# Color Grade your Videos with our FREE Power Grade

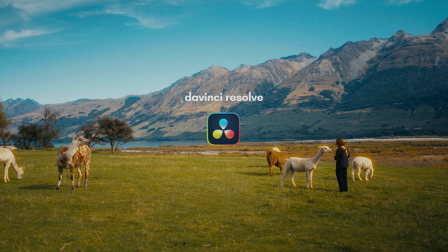[0:00]
We color grade all of our videos in Davinci Resolve and often get asked for LUTS, but we felt like a power grade gives you more control, so we decided to make one. Of course, you'll still have to make some minor adjustments depending on the conditions that you shot in,
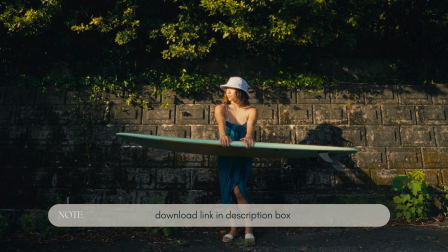[0:14]
but hopefully this helps make your workflow a little bit easier. And this is actually how we color grade, so if you like the look of our videos, then this is for you.
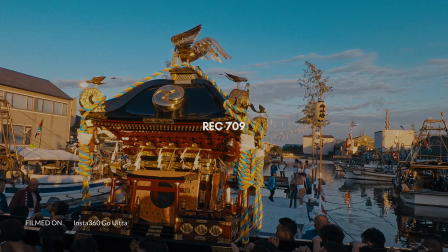[0:22]
At this time, we have a power grade for S-Log, Rec. 709, and D-Log-M since we primarily film on our Sony cameras and DJI cameras.
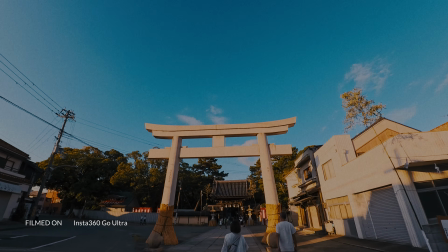[0:31]
You might be able to use the Rec. 709 for a variety of stuff. We primarily use it for our Insta360 cameras and iPhone footage. Okay, now Jack will explain how you can use our power grade. So first, make sure your project setting is correct.
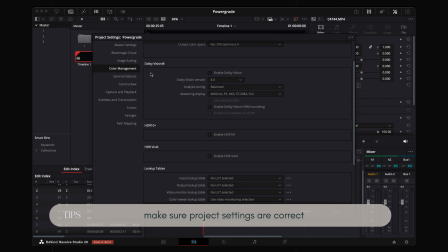[0:44]
So in the settings tab, scroll down to your color management.
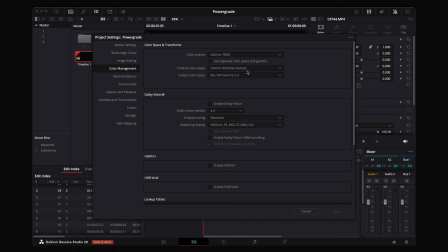[0:49]
Make sure your timeline color space is Davinci Wide Gamut Intermediate and output color space is Rec. 709 2.4.
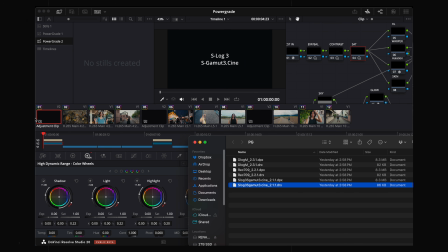[0:58]
Once you downloaded the power grade, make sure you save both the DPX and the DRX files on the same place on your computer.
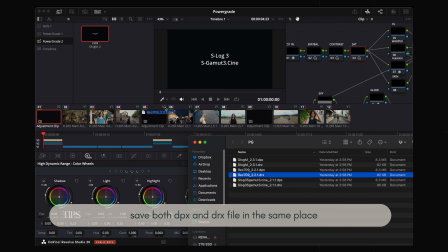[1:06]
You only need to import the DRX file. To import, you can drag the files onto the power grade tab or right click to import.
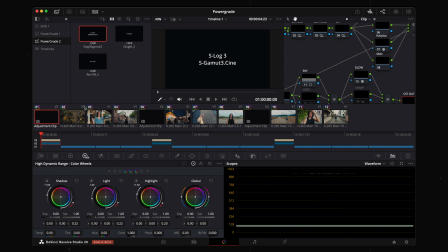[1:18]
Okay, now I will show you how to apply the power grade. I have all the power grade imported here.
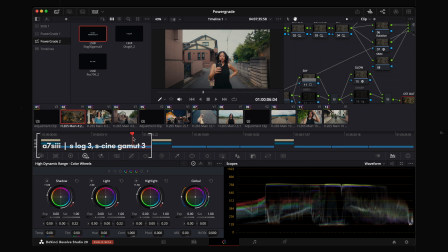[1:25]
These are some A7S3 footage shot on the S-Log 3 S-Cine Gamma 3.
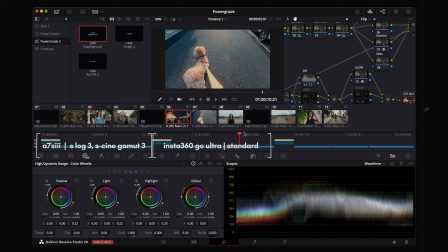[1:30]
These are some Insta360 footage on a standard profile. These are some DJI footage shot on the D-Log-M profile.
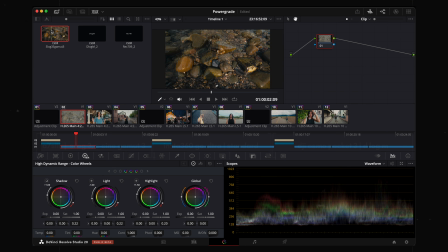[1:39]
To apply the power grade, right click on the power grade and click Apply Grade.
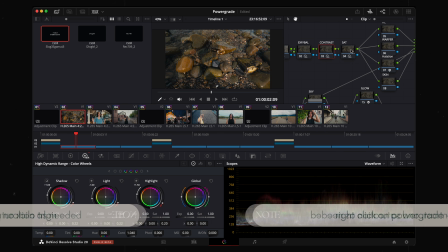[1:45]
You do have to adjust the exposure, contrast, and saturation nodes to match between the shots.
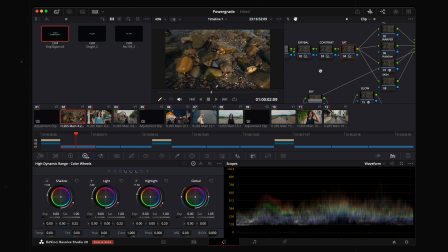[1:51]
It's a fairly straightforward process since the S-Log 3 footage is a fairly robust format.
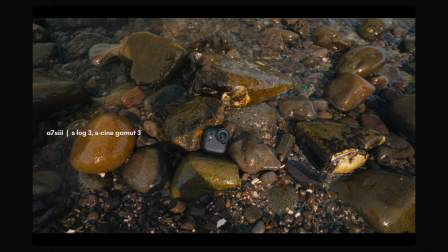[1:58]
Here are some before and afters.
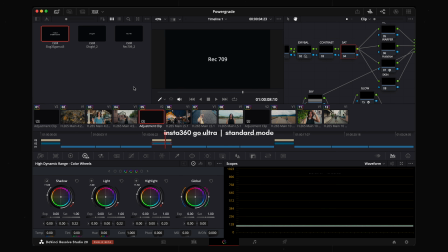[2:04]
For the 709 power grade, I use it on the Insta360 GoPro type of cameras that shoot on the standard profile.
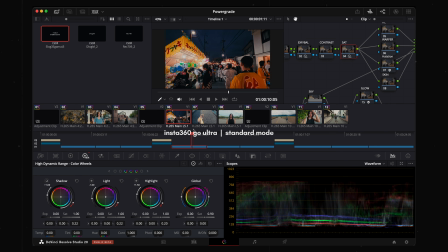[2:13]
Here are the shots with the power grade applied, along with the adjustments in the exposure, contrast, and saturation. Generally, these cameras in the standard profile has enough saturation and contrast, so I don't push it too much. It'll break apart very quickly if you try to add too much.
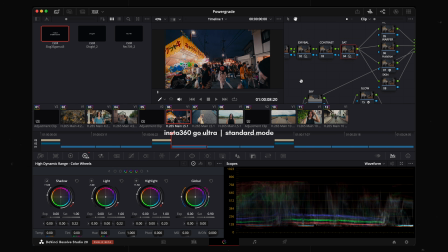[2:30]
I tend to adjust a little bit of the exposure and bring up the shadows a bit if I need to match the Sony S-Log footage. So for this shot, I just did a basic global adjustment for the exposure and adjust the highlight,
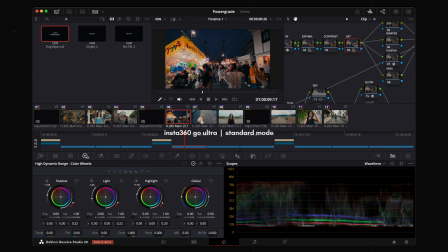[2:45]
light, and the shadows a bit to my liking. And for the saturation, I actually took down the saturation.
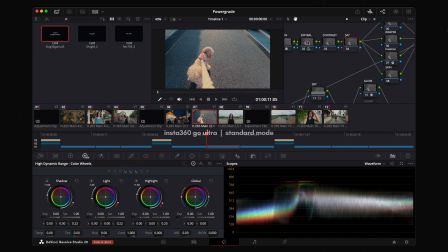[2:53]
And for this shot, same thing, but I did not touch the
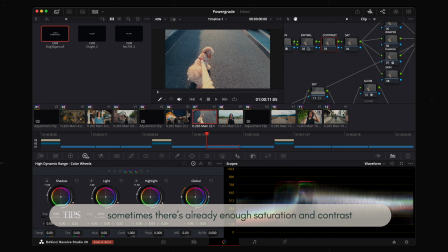[3:00]
saturation nor the contrast because I feel like it had enough in the shot already.
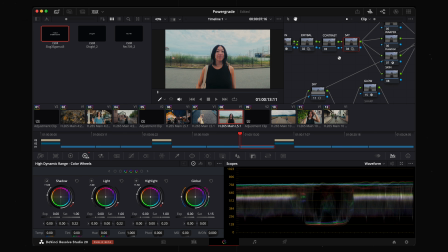[3:05]
However, for this shot, I noticed it was fairly light without the saturation, so I did have to bump up the saturation slightly more for this shot.
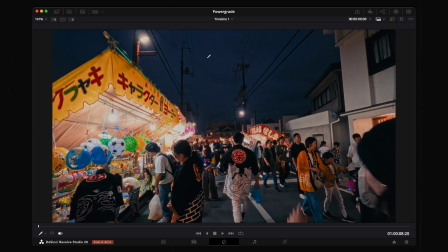[3:16]
A note for nighttime shots, sometimes the saturation is pretty extreme, so for the CST out,
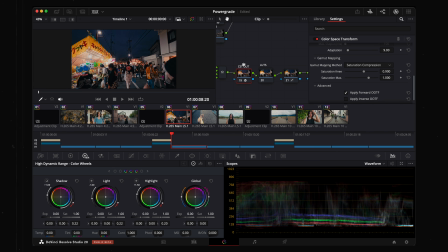[3:22]
I would actually select the saturation compression to kind of keep that saturation more in check.
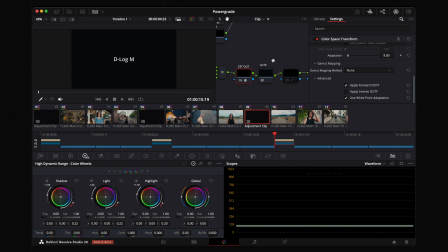[3:29]
Yeah, for the DJI footage we shot in D-Log-M. D-Log-M is not exactly log, so the power grade can look great or it can require a lot of work.
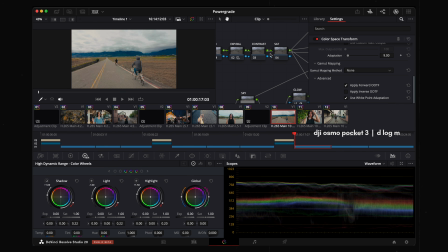[3:40]
Again, with the power grades applied, you do need to adjust the exposure, contrast, and saturation for some of the shots. So for this shot, I just did a basic exposure adjustment and did not touch the contrast or the saturation too much. I feel like it was about to what I like. For this shot, same thing.